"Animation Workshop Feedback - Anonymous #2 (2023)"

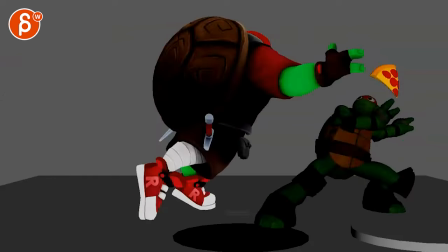[0:03]
all righty here new shot no sound let's check this out we got turtle versus turtle
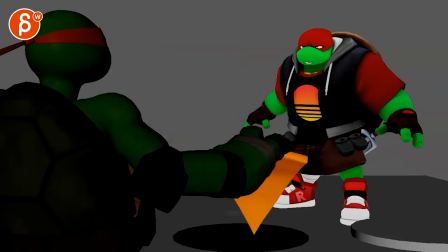[0:11]
it's a pizza rig oh it makes me hungry all right so as you mentioned here it's still early
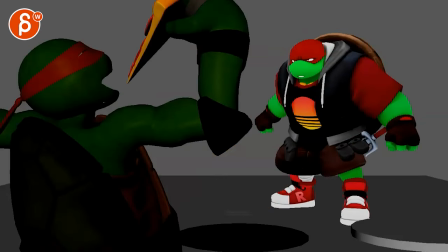[0:19]
stages and you're not super married to the ideas i think let me see what's going on here
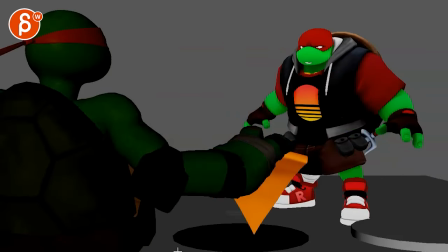[0:29]
i think what helps sometimes at the beginning is to not go too crazy with the camera Not that there's a lot of craziness.
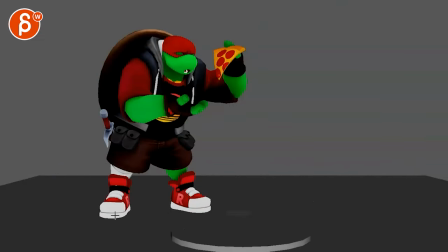[0:35]
I see like a little bit of movement there. What strikes me that there is a lot of...
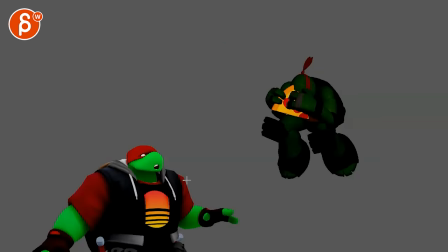[0:41]
Like one thing you can do. Sometimes it gets a bit tricky with stepped versus a spline camera. But I would not step the cameras.
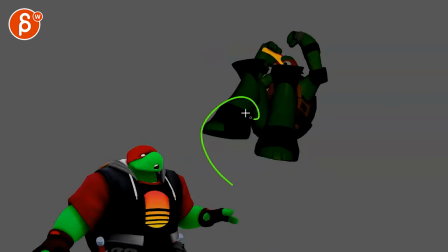[0:49]
Keep that spline. And then you just potentially just have to have more keys on this to sell all of that.
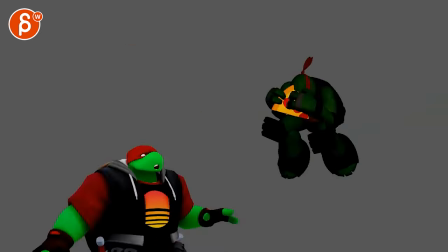[0:55]
But I'm just curious if this is going to be too fast.
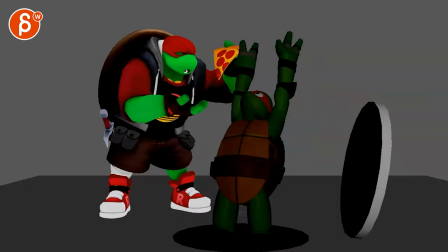[1:02]
going up there because it doesn't seem like he's going up that high in the lands i
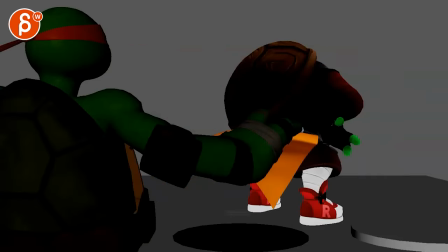[1:08]
know i'm slightly concerned about just this moment here and then this
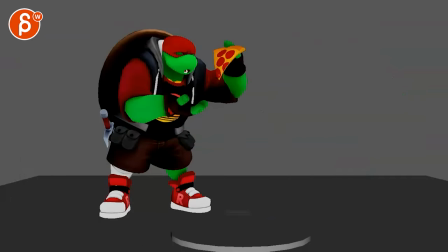[1:13]
switch into this mainly because like when i when i watch this
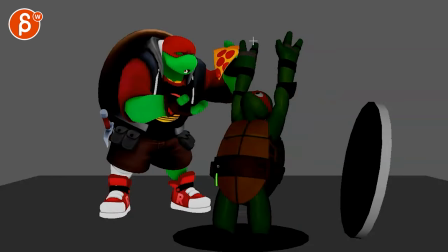[1:18]
there are a couple things this is a massive explosion of a new event which is cool but watch out we have some overlap here so it gets not super clear and he's also having barely a reaction now you might argue that's his character and that's what he does but you could
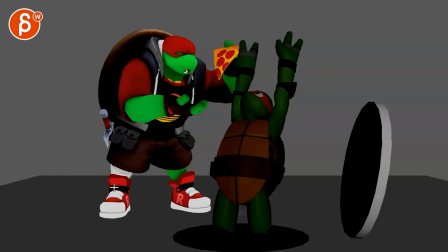[1:37]
potentially have at least one step back where then one foot is here the other foot is here you know and he has maybe the shell is like that and he looks over and gets kind of ready again this is maybe the part of your your
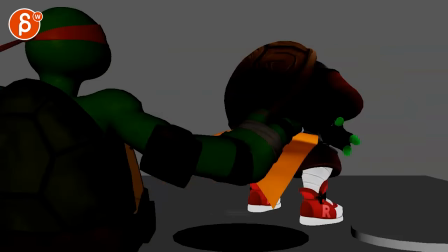[1:49]
character thing of oh he's not you know he's not that quick especially as you can see here kind of clumsy can't get to
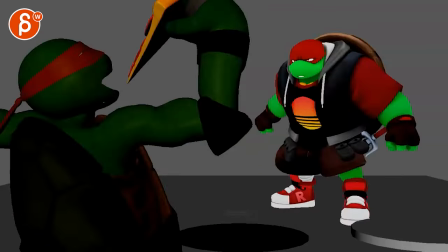[1:57]
him really and then that i know that's the whole clumsy thing but i wonder if that could also help you with
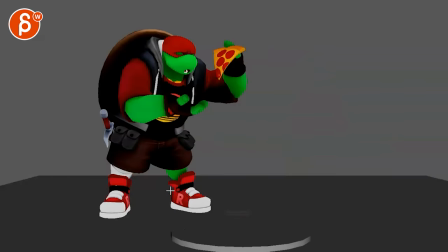[2:05]
maybe you have i'm just throwing out ideas here you know this could be something where he's about to eat this we have a bit of a rumble here i know he takes away from the surprise but it gives him a moment to to look and i know i'm extending the shot as well i'm basically trying to find ways for him
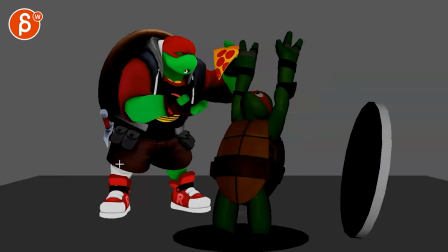[2:23]
to react to this and even if it's a lean back a bit and he has the pizza here so we really free up this silhouette but i also want him to get out of this ik leg thing that's the other thing that i'm always feeling when i see shots where
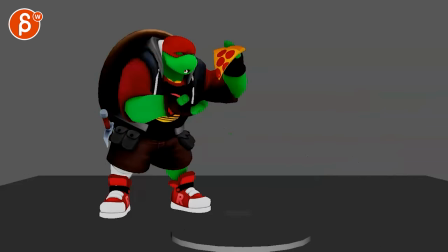[2:41]
stuff is happening but the character is not moving whatsoever you can see how there's a slight foot switch right but that's it it feels like ah i
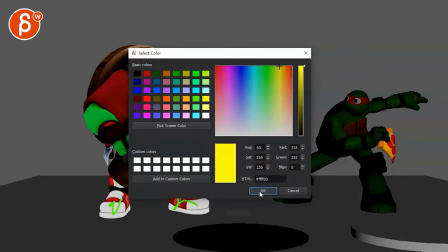[2:50]
I didn't want to move my legs just because weight shift is complicated, but it just feels so bolted down.
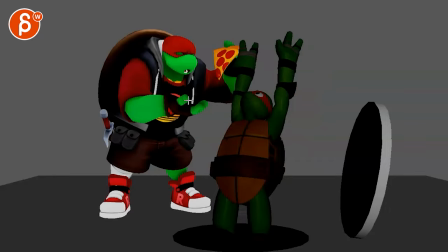[2:58]
That's why I feel like if you already have this, might as well have them take at least a small step back.
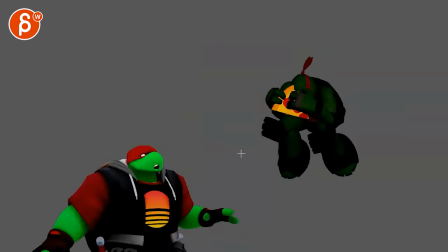[3:04]
Readjustment gives you a clean separation between these two here. I would spline the camera.